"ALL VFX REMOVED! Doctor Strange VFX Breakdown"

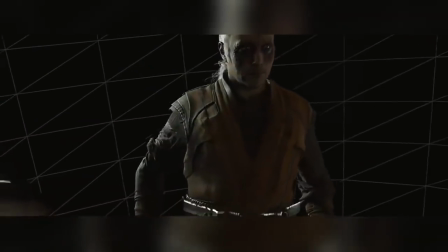10s
As the release of the sequel, Doctor Strange in the Multiverse of Madness, approaches,
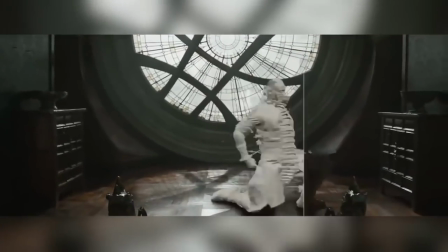14s
we thought we'd take a look back at the first film to see what made it worthy of a Best Visual Effects Oscar nomination,
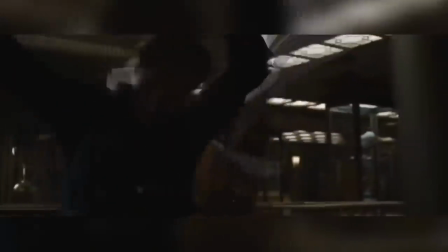19s
and what we can expect from the sequel. For Doctor Strange VFX superheroes, Industrial Light & Magic, Framestore, Rise VFX, Crafty Apes, Luma Pictures,
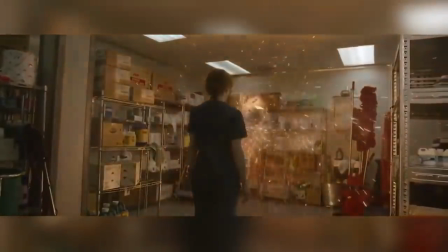28s
Method Studios, Lola VFX, and SPOV join forces to produce nearly 1,500 VFX shots.
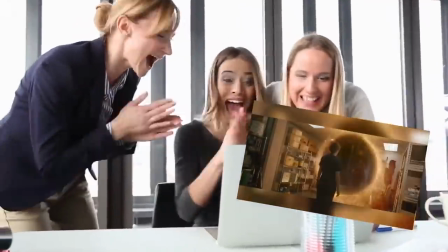37s
Do you want to know how you can make the awesome Doctor Strange portal effect and hundreds of other outstanding VFX for absolutely free? Well, with Skillshare, of course. I took a bunch of classes with M. Jake, and he walked me through how to make a very convincing portal in After Effects.
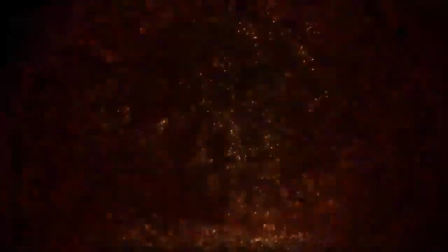53s
He also gave out the pre-matted effect for students without access to After Effects. I honestly love how many classes like these there are on Skillshare,
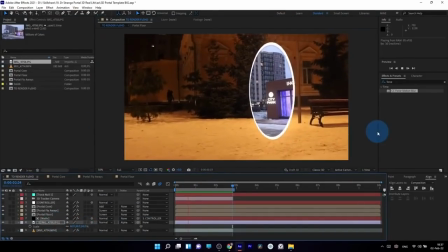61s
and the best part is that if you're one of the first 1,000 people to use the link in the description, you'll get a 1 month free trial.
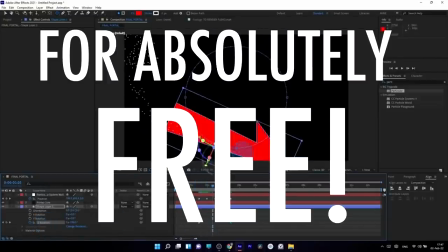68s
You can learn all of these industry-level techniques for absolutely free. Seriously, guys, have some fun creating your own VFX and give Skillshare a try today.
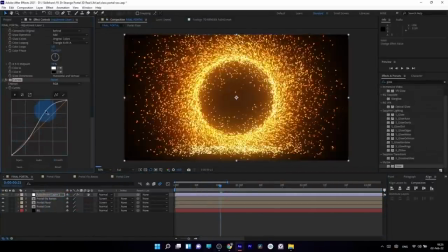76s
You won't be disappointed.
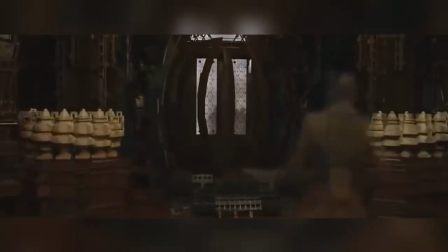83s
Framestore produced 365 VFX shots, which included the creation of the astral form, the complicated warping,
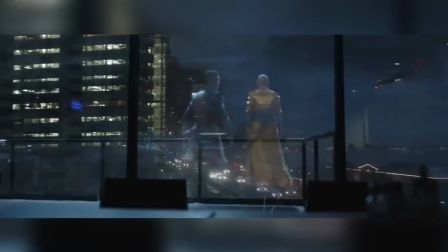90s
bending, and moving of sets, the creation of high-resolution digital doubles for key characters, and the animation of Doctor Strange's cape,
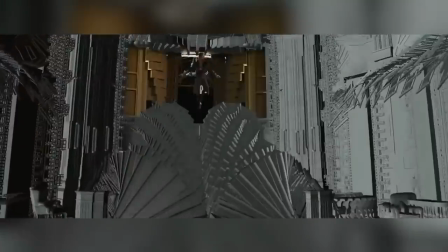99s
which was so extensive and expressive that they ended up treating it as its own character, named Capey, the Cape.
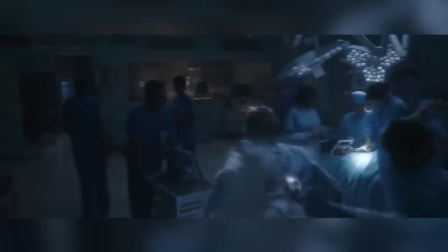106s
When Doctor Strange is in his astral form, he can still be in the real world, but he is not visible to humans.
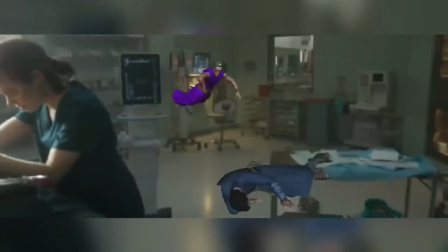112s
Even though the look of this effect is fairly well established in the comics, bringing the effect into the real world was an entirely different matter.
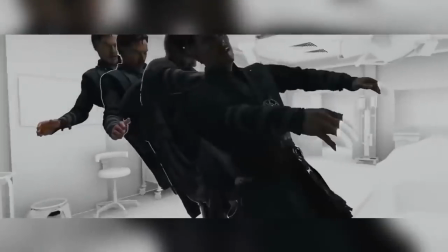121s
Framestore had to make it look magical and otherworldly, but if they made it look too mystical,
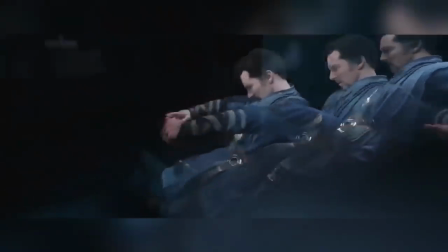125s
it would look ghost-like, and if they made it look too magical, it would look unrealistic.
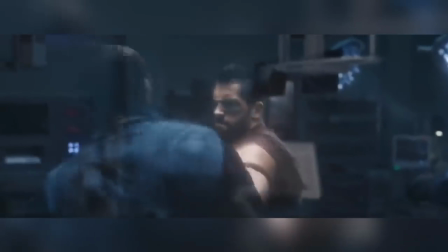130s
They eventually achieved the look by not only making their photoreal digital doubles transparent, but by making them backlit.
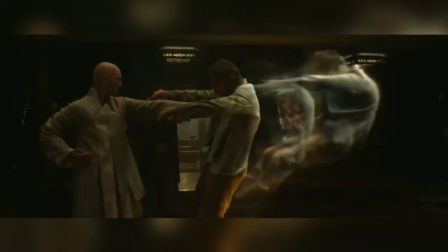137s
This actually created a lot of negative space that the human eye perceives as contrast.
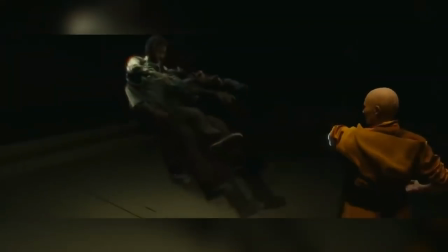143s
When the character is transparent, the eye interprets both what is behind and the lack of detail at the same time.
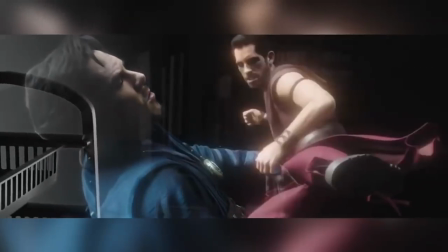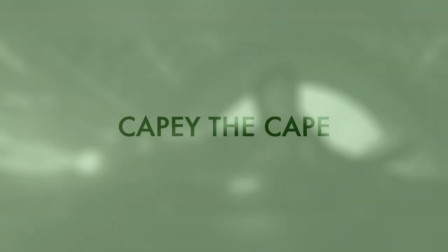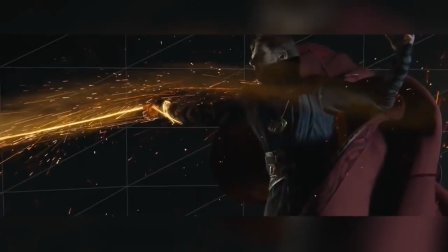160s
Capey is its own character and has its own personality, kind of like the hero's horse in Western films or Aladdin's flying carpet.
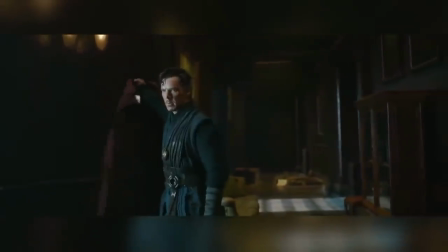168s
The VFX team once again had to play a delicate balancing game.
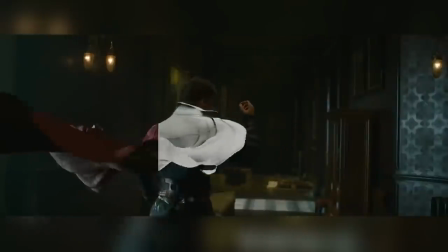172s
They had to animate the cloth to express its personality, but it couldn't look too much like a cartoon.
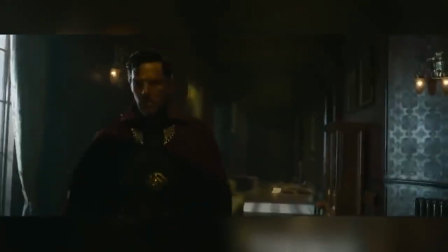178s
It had to move how they wanted it to, yet still remain a piece of cloth.
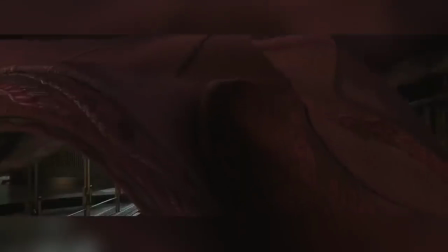183s
This meant that Capey ended up being a complicated mix of animation and simulation.
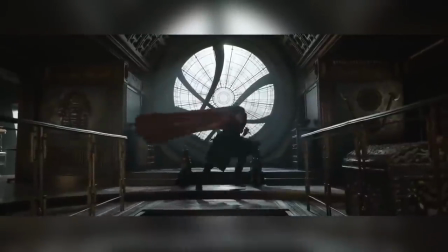188s
In a lot of shots where Doctor Strange is wearing the cape, he was actually shot wearing just a collar with shoulder sections,
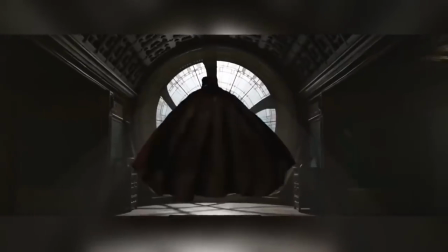194s
the fabric of which had to be digitally matched for the CG version.
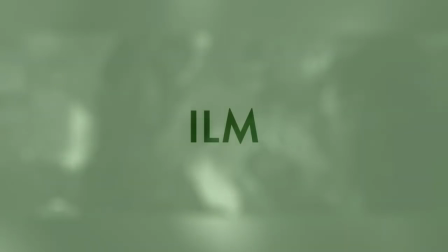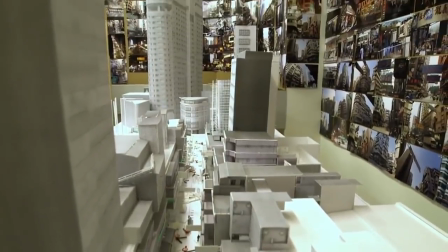206s
Industrial Light & Magic worked mainly on the New York and Hong Kong sequences, delivering around 350 VFX shots that were tremendously challenging.
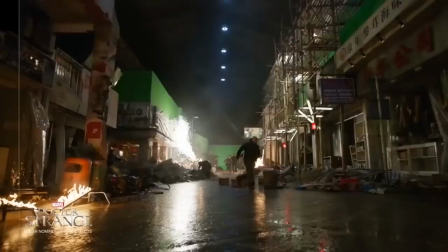215s
The Hong Kong sequence was a confusing one, a gigantic puzzle that required exhaustive planning to execute correctly.
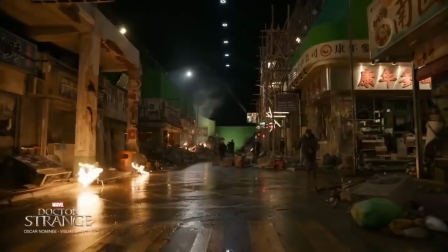222s
The main actors in this sequence were moving forwards in time, whilst the extras were moving backwards in time, and the city itself was reconstructing itself.
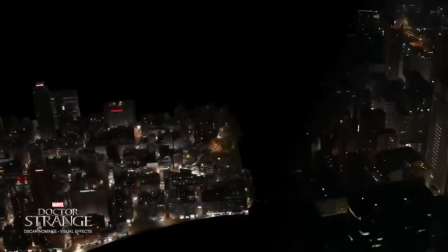230s
Each sequence was shot with motion control, so only 5 or 6 could be shot a night, and it took them 23 nights to shoot it all.
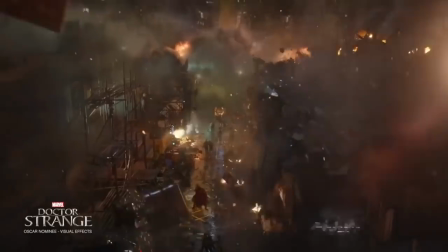239s
The basic principle was to first shoot the hero actors whilst recording the movement of the camera from the starting point to the finish point.
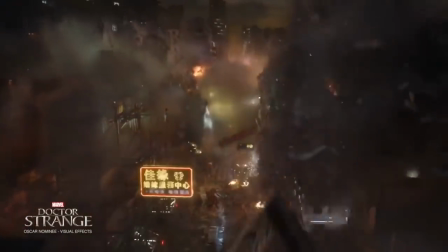246s
Next, they'd shoot the extras and the destruction of the set, but have the camera move from the finishing point back to the starting point.